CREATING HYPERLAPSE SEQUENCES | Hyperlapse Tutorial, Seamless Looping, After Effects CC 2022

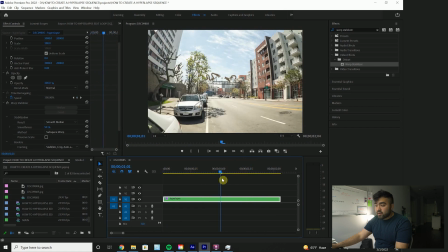And that looks pretty sick. And then what I normally do is I export this.
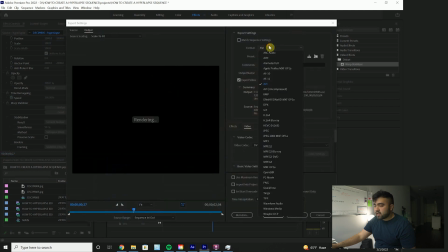So File, Export Media, and I export it to a ProRes file so that there's virtually no loss in quality.
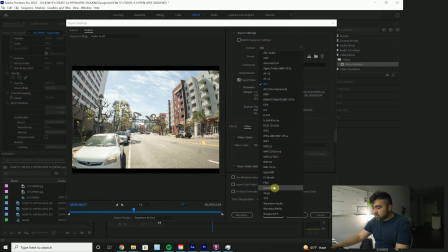So I go to QuickTime, Apple ProRes 422 HQ, render at maximum depth, 16 bits per color. I actually don't know what that is. Use maximum render quality, and then I export it into a separate file so that we can piece this together in After Effects.
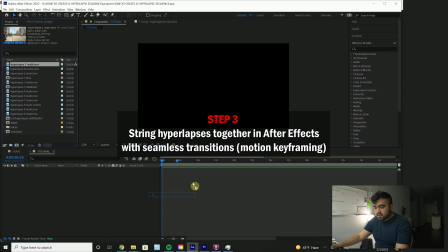So once we're in After Effects, you take your hyperlapse, And here is the hyperlapse we just created.
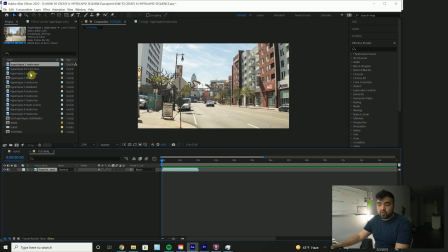I've already gone ahead and created 9 other hyperlapses. So all you have to do is piece them together in a way that keeps the motion as consistent as possible,
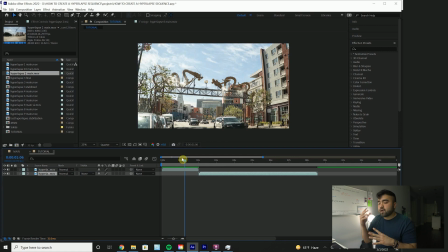but the motion doesn't need to match up like in the same direction for every clip because we are going to do some seamless transitions here.
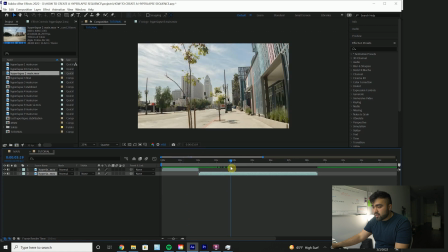But if you can match the motion somewhat or find parts of your hyperlapses where the motion matches, you can make some really cool transitions. I noticed that there were a bunch of buses when I was filming these hyperlapses, so I took advantage of that and made a smoother transition here.
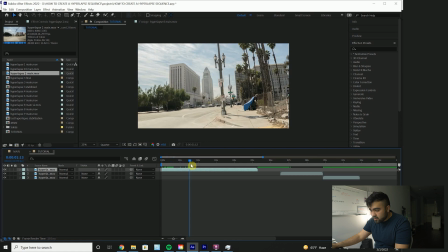So let's cut this at a point where there is a bus blocking our view, or like within view.
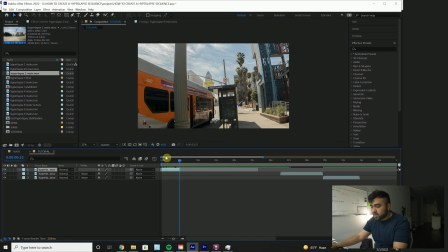Right there, that looks good. So we got a big ass bus in the frame.
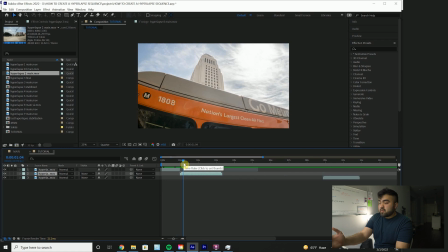In this clip, notice there's a big ass bus in one of the first frames. So I'm gonna cut the clip there using Alt bracket, Alt left bracket.
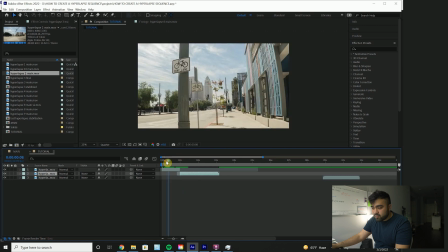And then that just adds a little continuity between the clips to add a bit of a smooth transition.
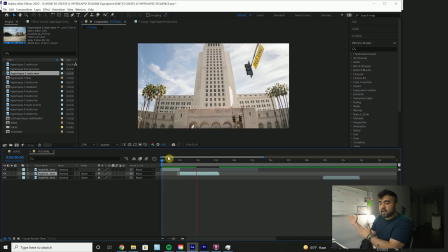So it's like the bus kind of like passes by and then we're all the way in another clip.
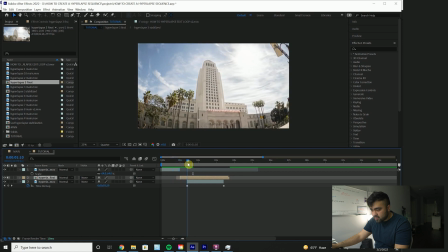So now we've got the big ass bus passing by on both these clips. And then on this last clip with the dragons,
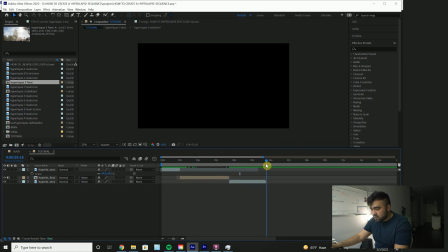I actually want to do it in reverse so that we have this whooshy flipping motion at the beginning.
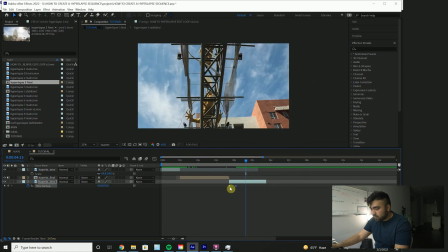So right click, enable time remapping, and then flip flop the time remapping keyframes to play it in reverse. And then it kind of just makes it a little more whooshy. I still need to scale out on this one.
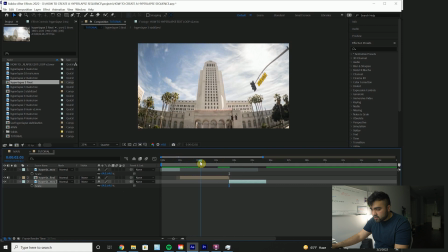There we go. And then what I did was I noticed that there's this light coming across the frame. So let's end it there. And then it kind of transitions into this structure here with the dragons and it makes it just a little bit smoother.
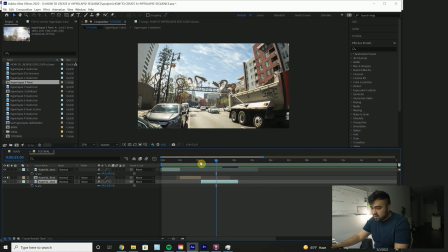So pay attention to those little details. And that's how I got that smooth transition there.
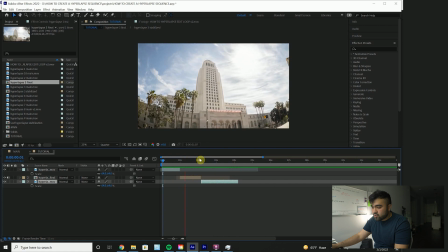But we can do a little more with this. We can add a little motion keyframing to just smooth this out even more.
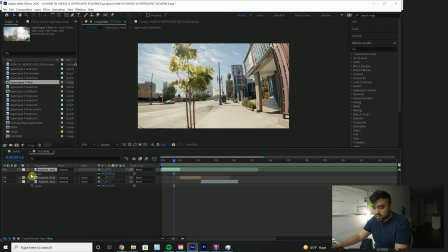I'm gonna do a zoom in here. So let's scale in on this clip so that it kind of matches the size a little better in the next clip of this building.
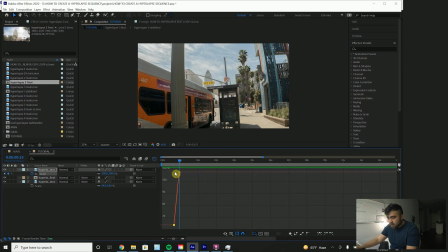And then click the first keyframe here, go to graph editor. I'm gonna zoom in a bit here so we have space to work. And then I'm going to do an easy ease out on that keyframe and then select the last keyframe, do an easy ease in, and then ramp it up so that it gradually zooms in and zips into that next clip.
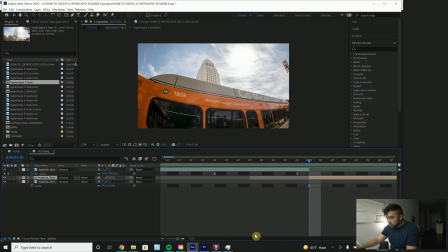And then we are going to do a zoom in on this second clip as well. I'm going to scale in just a bit here. Let's say to like 120 and then go back into graph editor and we'll do an easy ease
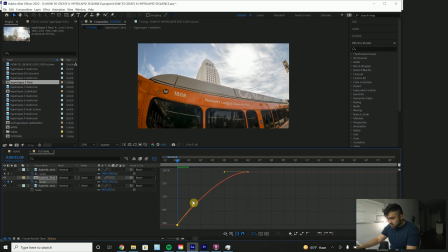in at the end here and easy ease out at the beginning and have it zooming in really fast on this clip too.
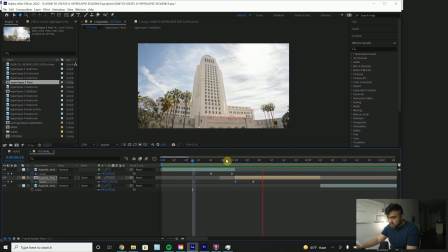So that's how you can create a smooth transition there. See how easy that is? And that's how I create those transitions.
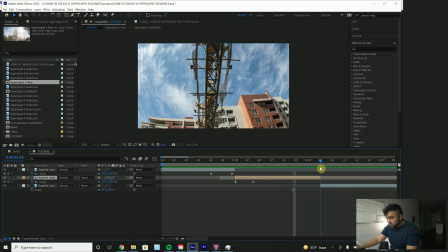But let's try that again with some rotation keyframing. So this seems to be rotating counterclockwise.
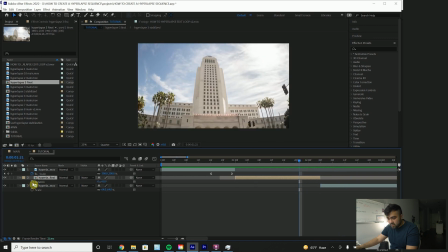So let's add a rotation keyframe on this clip here at 0, and then let's make it move counterclockwise. Let's see how that looks. And you can see where that's going to come together here soon. We just got to get into graph editor and add a little more whooshiness there.
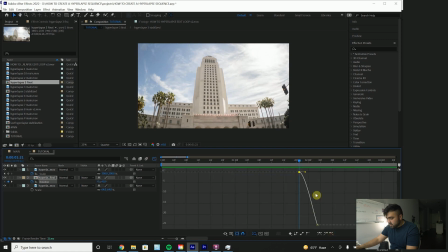So graph editor, easy ease out, easy ease in on the last one. And then we want it to zip up really fast to the final value there so that it starts rotating really fast at the end. And again, we just need a bigger slope here and then easing out of the original rotation at the beginning.
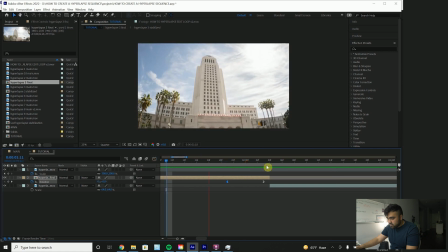And that gives you just a little zip to that transition.
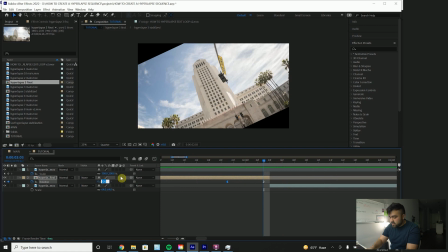I actually think that's a little too much for my own taste, so let's drop this to negative 15 and make it a little less zippy, so less slope. And that looks cool.
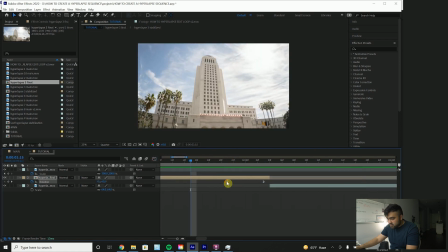I want this to start a little sooner too. So let's make sure that this is a straight line here at the beginning and then zip it in at whatever rate you want here. Just make sure it ramps up to that rotation.
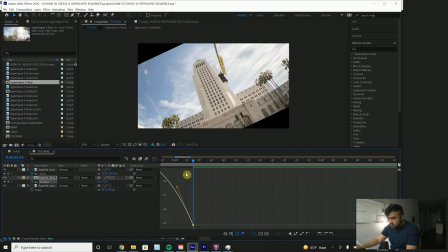And in that case, I think we can go a little more because it's not as zippy when we spread it out.
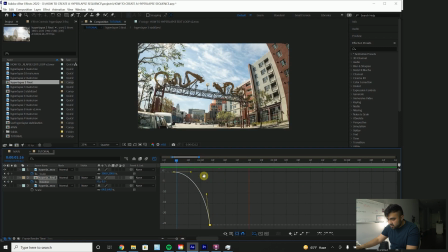So let's see how that looks. That looks good.
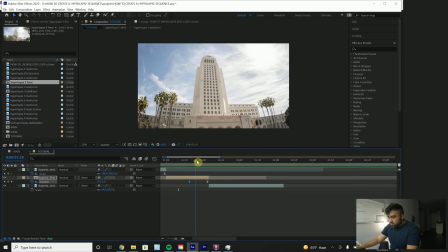Okay, but notice we added these black edges. So we've done this many times on this channel, just add a motion tile effect to that layer and then make this
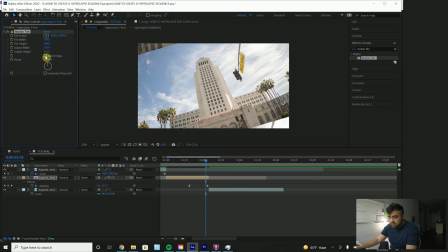output width and output height, however big you need to cover up that space, and then select mirror edges, and it should be pretty seamless there. People aren't gonna notice this really, or especially in the sky. Mirroring the sky typically does a very good job at hiding imperfections in the transitions.
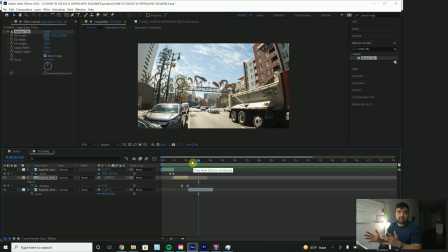And that's exactly how I made that edit. I just pieced together more clips and I added more seamless transitions.
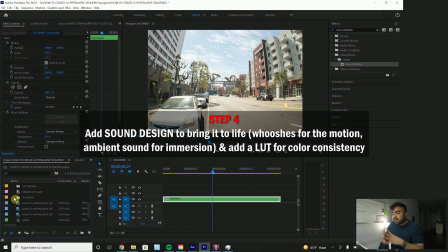Then if you export that sequence you create in After Effects, bring it back into Premiere.
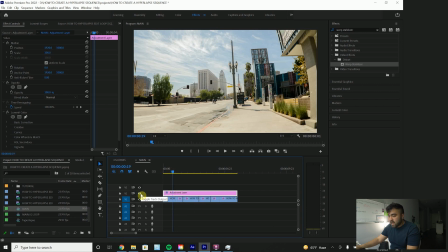Last two things I do to bring this all together is add a LUT over top everything so that the colors are more consistent.
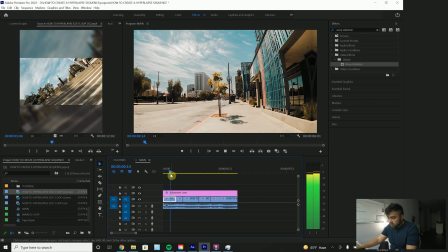Gives it a little pop. And then I added sound design. And we're not gonna go all in on the sound design.
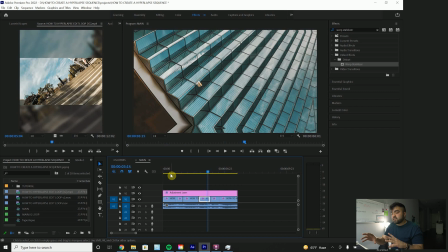It's good to get some ambient sound in there. It's good to get your whooshes in for the transitions.
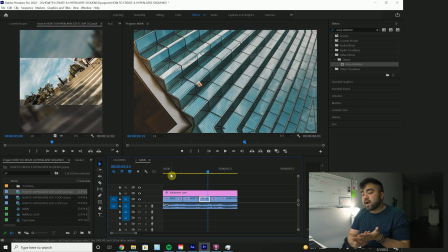If you guys would like to see a full sound design tutorial on how I do my sound design, please comment that down below, let me know. I've been planning on doing a sound design tutorial of some sort, but I wanna gauge interest on that because sound really does help bring these edits to life.
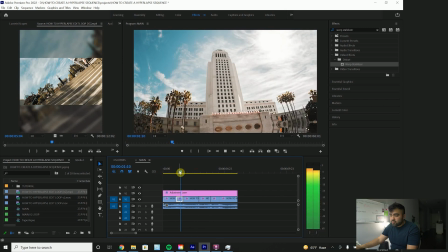For example, let's see.
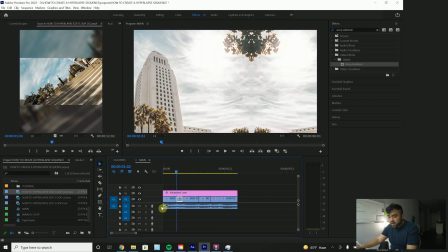It just gives it a lot more pop than it would have had without sound, because it would have been like this.
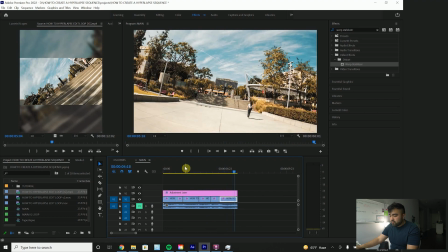It looks cool, but the sound makes it pop.
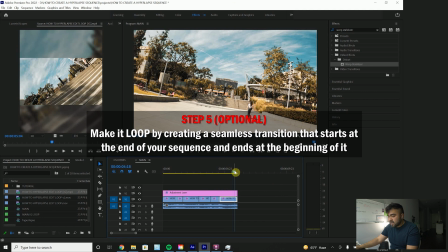And one last tip I have for you guys is at the end, if you want to create a loop for Instagram,
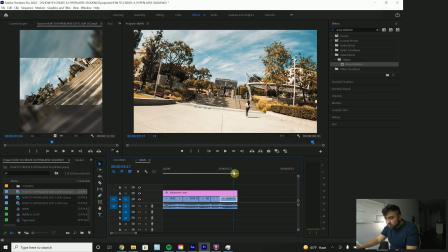which is something I do all the time, just create a seamless transition at the end the same way we just did.
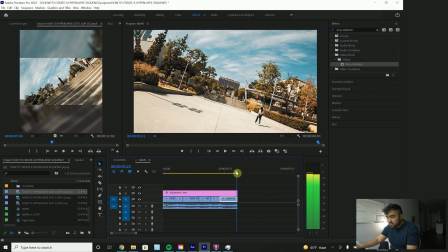So here I have a sliding transition. I just animated the position keyframes and used motion tile.
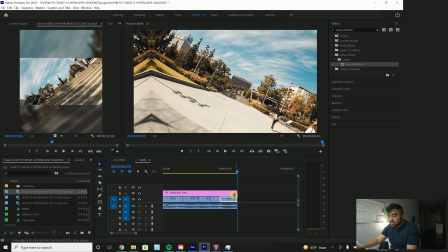All you have to do is add that transition at the end of your footage and then add it at the beginning of your footage.
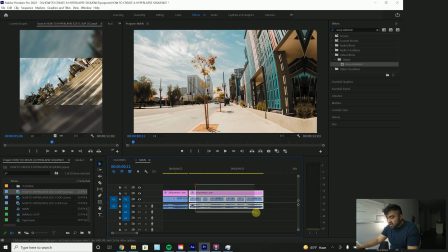And then everything will loop together and it looks really cool for like an Instagram post.
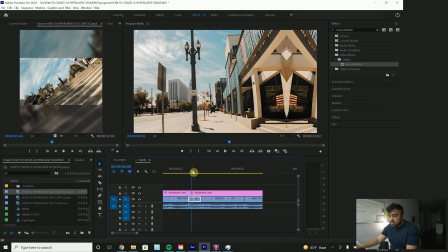So see, I just did a sliding transition by using motion keyframing with my X position.
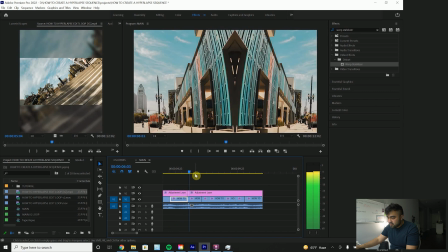So it ends up looping like this. Back to the beginning of the footage.
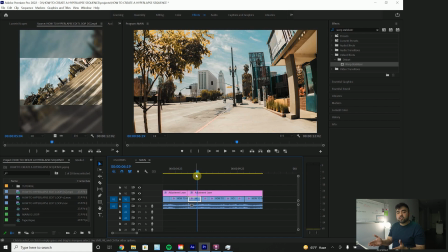And that's, again, just motion keyframing, adding a transition at the end and finishing it at the beginning of your sequence.
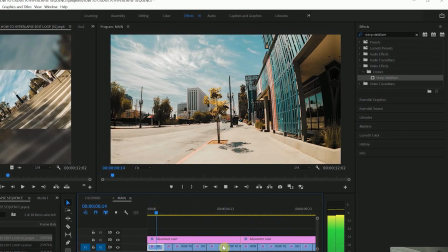Once you put all that together, you get something like this.
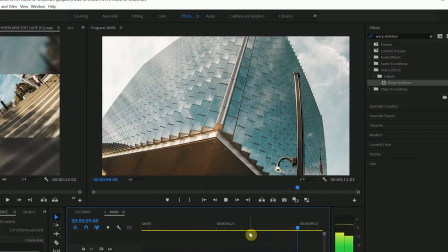And it loops seamlessly and people love that shit, so try to get that in there. Anyhow, that is it for this video. That's how I create my hyperlapse sequences. You just create your hyperlapses, bring them together in a way that makes them as seamless as possible without transitions, add your seamless transitions, and everything just looks very smooth and buttery by the end.